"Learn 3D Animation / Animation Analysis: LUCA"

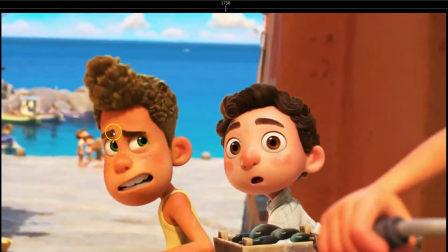33:09 So the eyebrows also are creating that kind of pattern, like down and to the right and up.
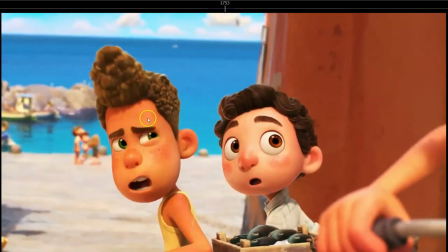33:15 So to create that feeling, they also did that by raising this eyebrow a bit more at the end. So both the nose is creating that feeling, that deep down and up, then the eyebrows deep down and up.
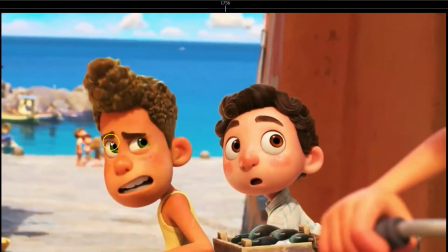33:31 So that feeling of up, like down and up, is created in both the eyebrows and the nose. So really nice, really nice.
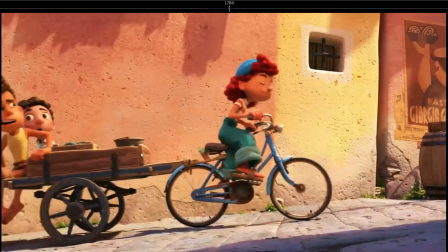33:45 So What's under the dogs? What's under the...
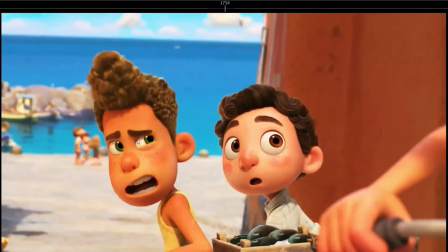33:52 but again, it because has a purpose, because this pose is selling like
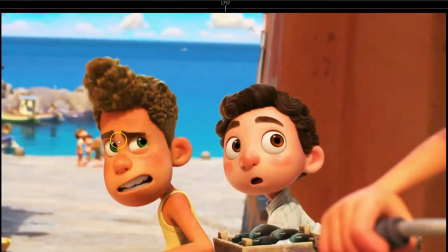34:00 I don't understand what you're saying, but raising this eyebrow exaggerates that pose.
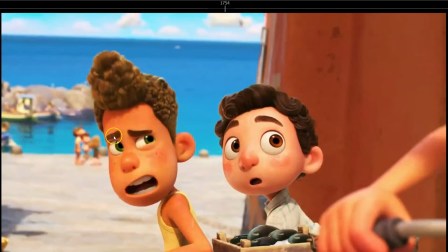34:05 This is a greater pose because it's like what?
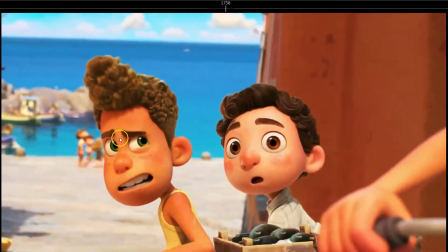34:09 Like it sells better, like he don't understand what she's saying. So instead of just having the eyebrows straightened and leveled, by raising this eyebrow also sells better, even better, the facial expression.
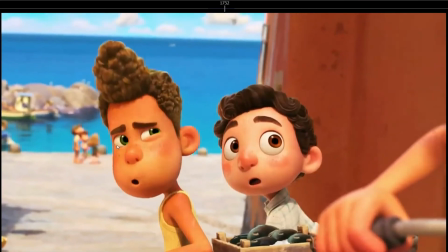34:23 So see how it's all connected. It's not just raising the eyebrows to create that arc, but it's all involved.
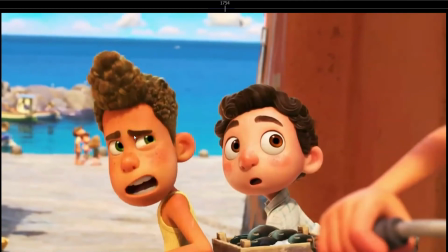34:30 They change the expression and they use that change of expression to also connect it with the movement of the head. So it's all creating that pattern. So it's really complex. It's really all connected, all thought out. So it all matches the movement of the body, the facial, what he's saying, everything.
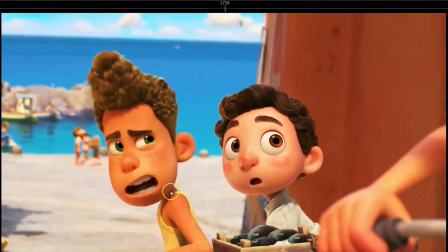34:49 See also how the neck and the torso moves, is all the body involved.
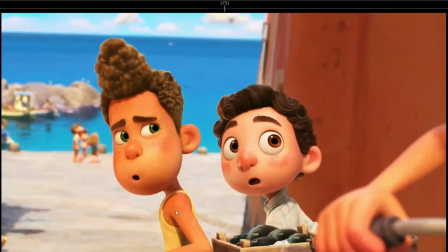34:55 So yeah, that's why it's really important that you record references, because many times it's really hard to keep all that in mind and just create an animation by itself. You need some reference to have an idea of what your character, your face is doing, so you can exaggerate.
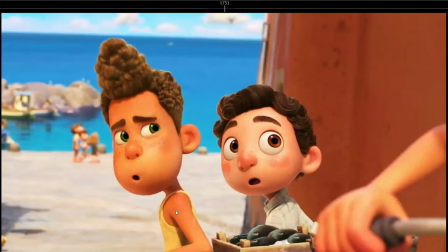35:13 You can also, from the reference, you can create new things, but you need to have that reference, so you have that base, that credibility line to build up on top with your animation.
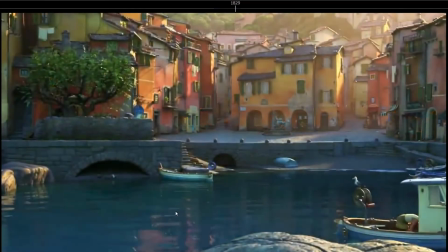35:27 What's under the dogs? This is my dad. What do you think he kills with those?
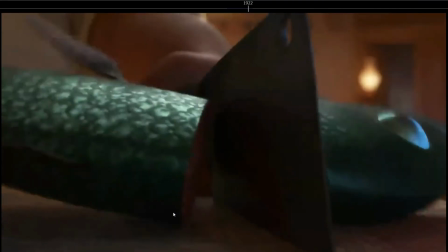35:33 Anything that swims.
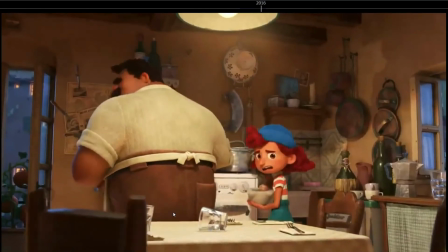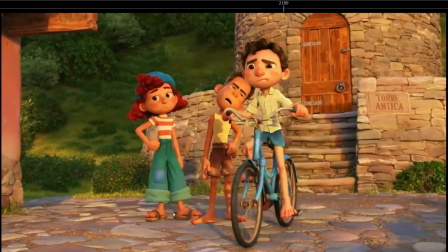35:41 Your life is so much cooler than mine. There's a million things you think you can't do.
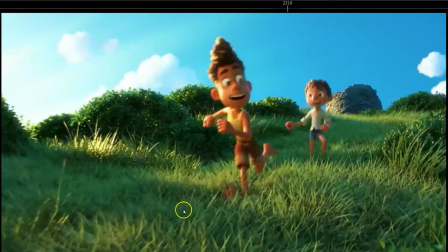35:49 Really nice, really like this shot. Notice how the difference in emotions here.
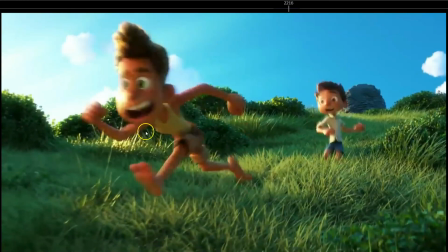35:55 So here he's running forward, like unbalanced forward, like he wants to get to the point,
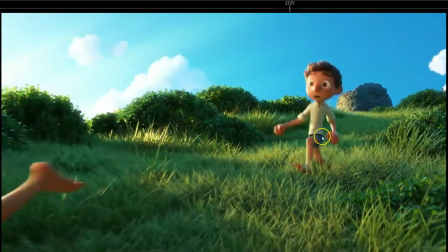36:01 and he's more careful, he's leaning backwards, so his emotion is more like, oh, I want to be careful,
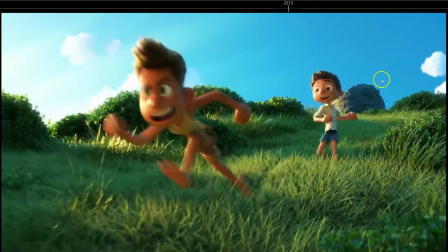36:07 I don't want to fall down. So in this shot we can see, apart from the face, because both of them are happy, both of them look happy,
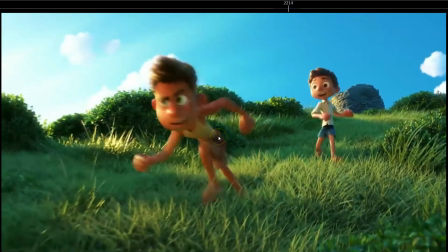36:16 but just by looking at the body posture, we can feel that both characters are not feeling the same emotions,
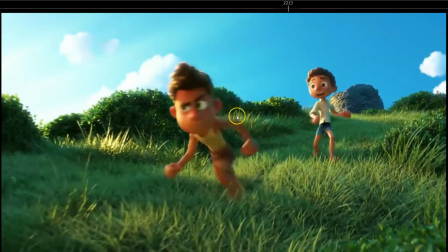36:25 because he's more decided, he wants to get ready, he wants to reach the jump, and he's more like, oh,
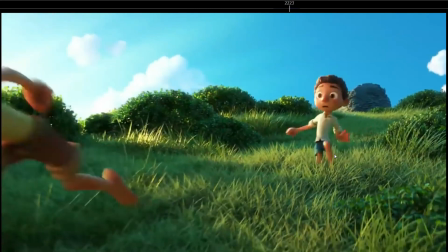36:32 I just want to be careful with the feet forward, like I just yeah, more careful run.
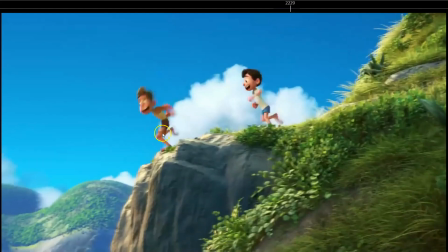36:39 And then when they get to the point, let's analyze this first.
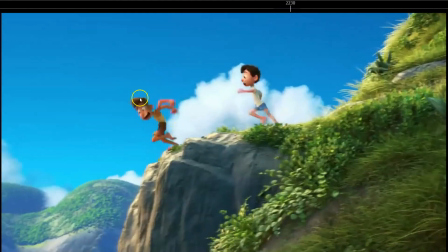36:43 So jump, really nice squash pose, look at this line of action, really great.
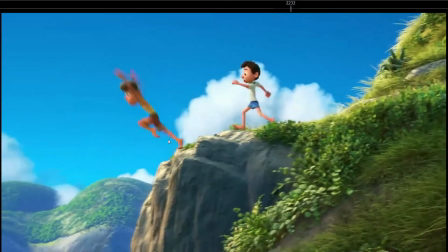36:49 So boom, boom, boom, and then squash and jump, really nice.
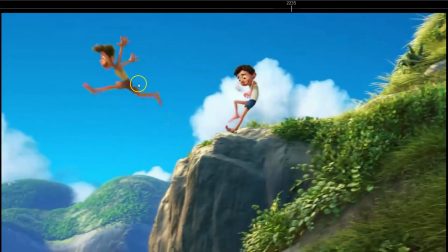36:56 Look at this line of action. So for a couple of frames, we get that really nice straight line of action.
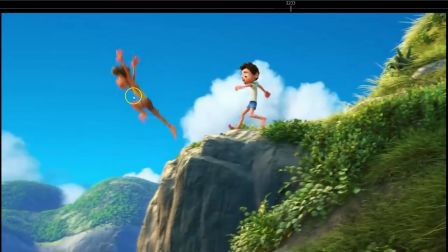37:04 Look at the silhouette, we can see both feet,
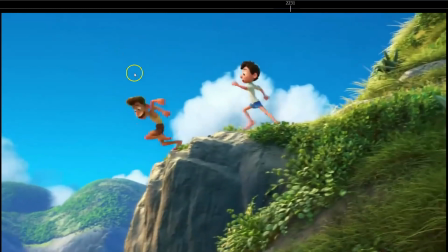37:09 yeah, the arms, so they exaggerate the pose, so it's not like the one hand is hiding, and then here it's really exaggerated.
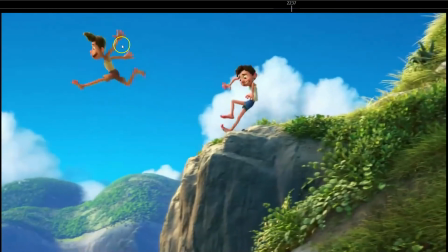37:17 I love it.
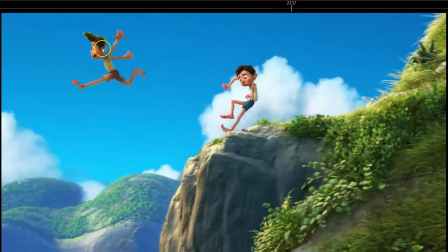37:17 Although the arms, you could argue that the arms would be broken here, but for this animation it's completely fine.
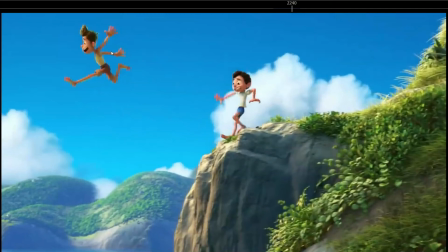37:25 That's why when you say breaking the laws of animation, it all depends, because sometimes you're gonna break the laws of animation, or the character break it, and it's gonna be fine. It just depends on the animation. So in this case it's really great, really nice silhouette.
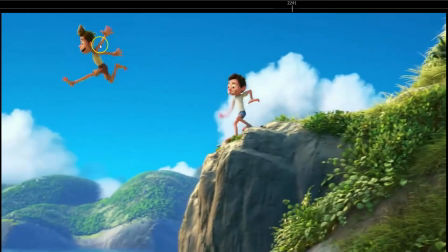37:44 So you have that complex side. If you reach that point in my course, you probably know it, but you have that complex side and a bit more
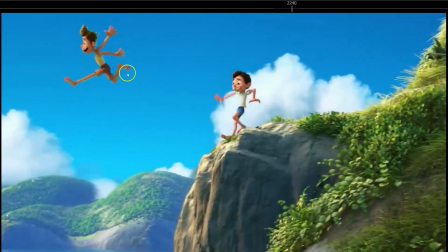37:57 simple side here. So really complex, all the arms and leg, and then this nice shape.
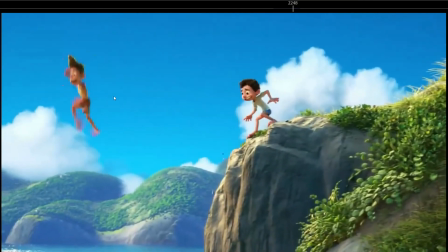38:05 So really nice silhouette here, of course, and then
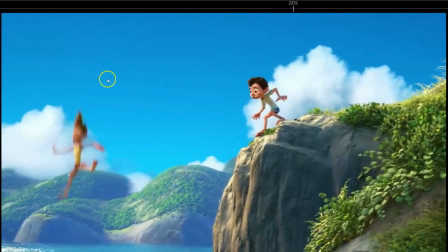38:10 woo, falling down, and everything overlapped, really nice.
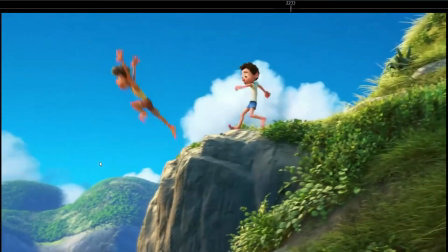38:17 And then
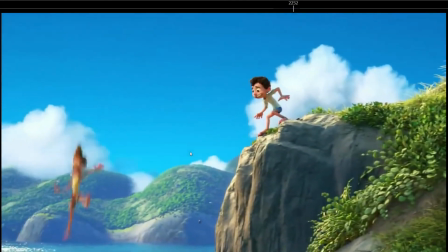38:19 really I love also the hang time on the jump, oh, boom, and then falling down, boom, and fall.
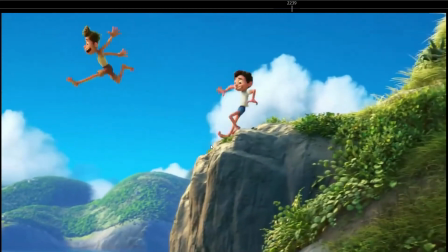38:27 Really important, the hang time on the jumps as well. So here, okay, let's analyze this one.
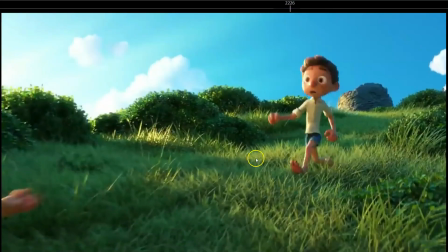38:33 See how he's running. Also, he's running a bit more leaning back, and then the next shot is leaning a bit more forward, but it feels right.
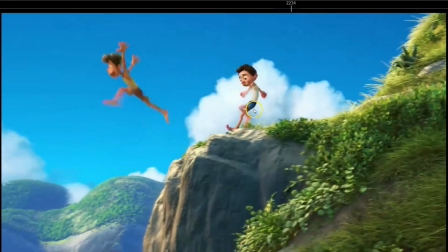38:42 It doesn't feel odd at all. But what I wanted to point out is, look at when he stops, like, oh, okay, I don't want to do it.
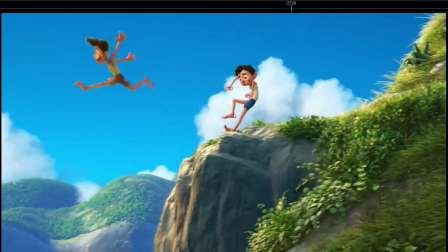38:49 Also, stays coherent with this character, because as you saw at the beginning of the trailer, he wanted to go outside the water, and he was afraid of doing it.
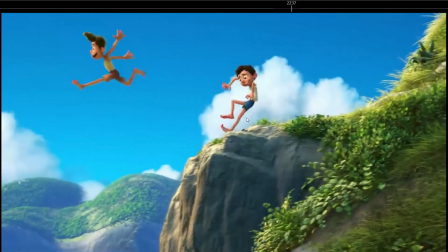39:03 And now he wants to jump, but he's also afraid to doing it. So always on the last moment he decides not to do it.
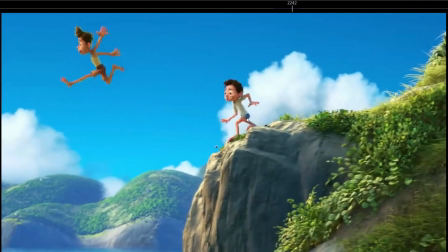39:11 So really great.
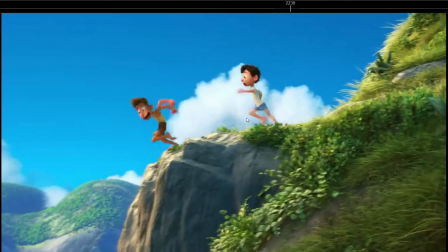39:14 That's why it's really important to know who is your character, because if you know who is your character,
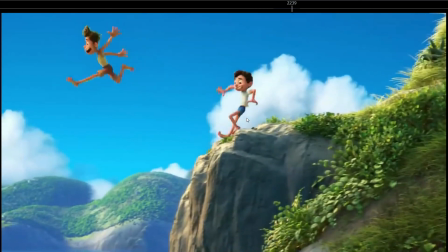39:21 you're gonna make him do things that are in line with his personality, because it just makes sense.
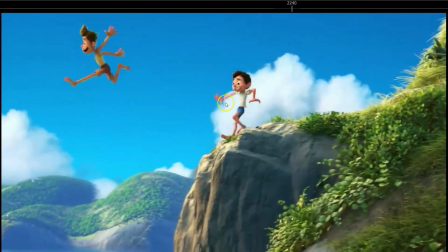39:29 This is more fearless, and this is more afraid of things, so it just makes sense.
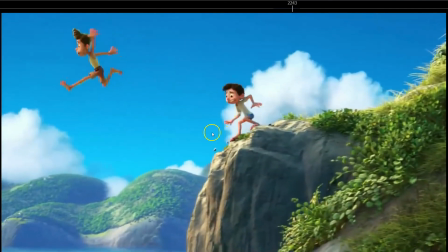39:35 Although you could
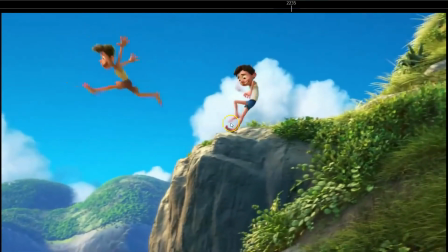39:37 easily make him jump, but just by making him hesitate here, it just gives that extra layer of personality.
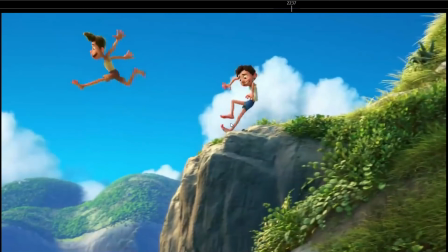39:45 It shows that the character is real because it's consistent with his personality. and really nice. Look at this line of action. Oh my god, this is beautiful. Look how they connected the arm with the leg to create this really beautiful line of action. So every time you can, if you can connect the arms, the legs,
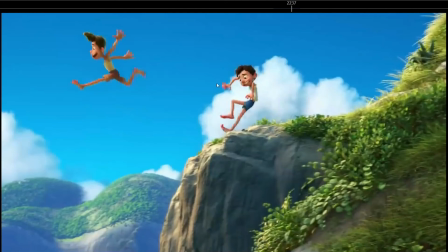40:05 everything that you can to create that line of action that flows throughout the whole body, the more involved all the parts of the body you can make to create that line of action, the better the pose is going to be for the most part. And so boom, and then he transitions to the next pose.
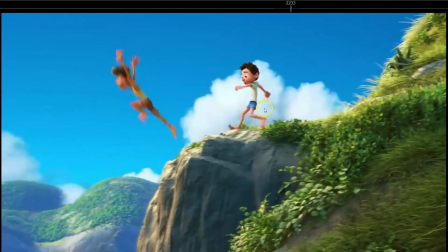40:25 See how it's not just crazy things, but he goes from this pose, look at this arm, and then this pose.
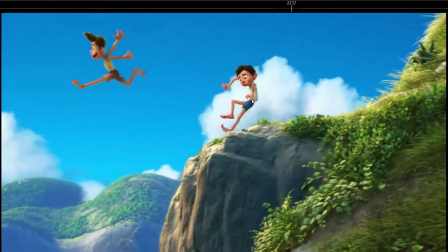40:33 So some parts of the body is not changing, everything of the character is just changing pose, but some of the parts is just shifting a bit, rotating a bit.
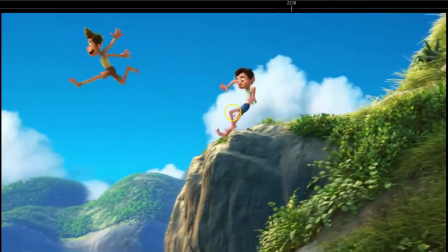40:44 So in this pose it's more like and then just rotates a bit and gets to this pose.
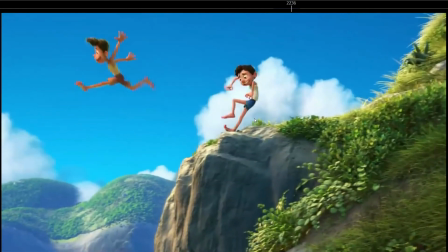40:50 So just that, keep in mind that sometimes you don't have to, when you change poses, you don't have to change the whole pose. Sometimes you just need to change some parts of the pose
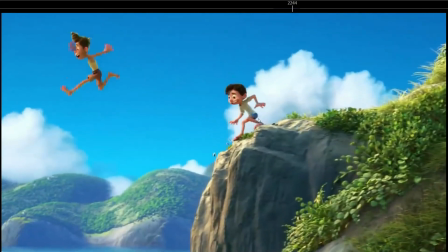41:03 to sell another feeling, or just to change the pose.
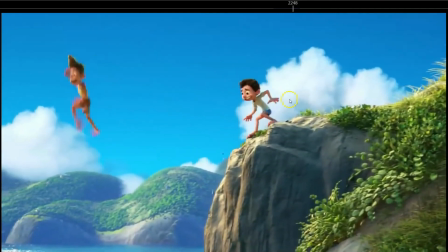41:10 So great, we get to the pose, and these three beautiful silhouettes. So all the parts of the body, we can see all the parts of the body.
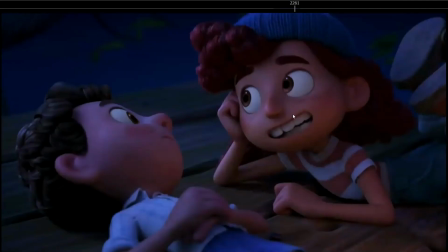41:17 So yeah, great stuff.
You need is a chance to try.
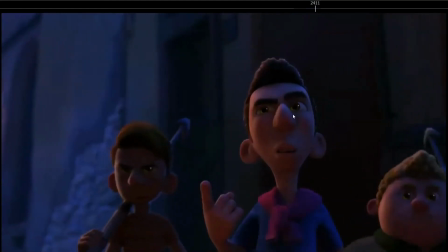41:25 Something's fishy with you two.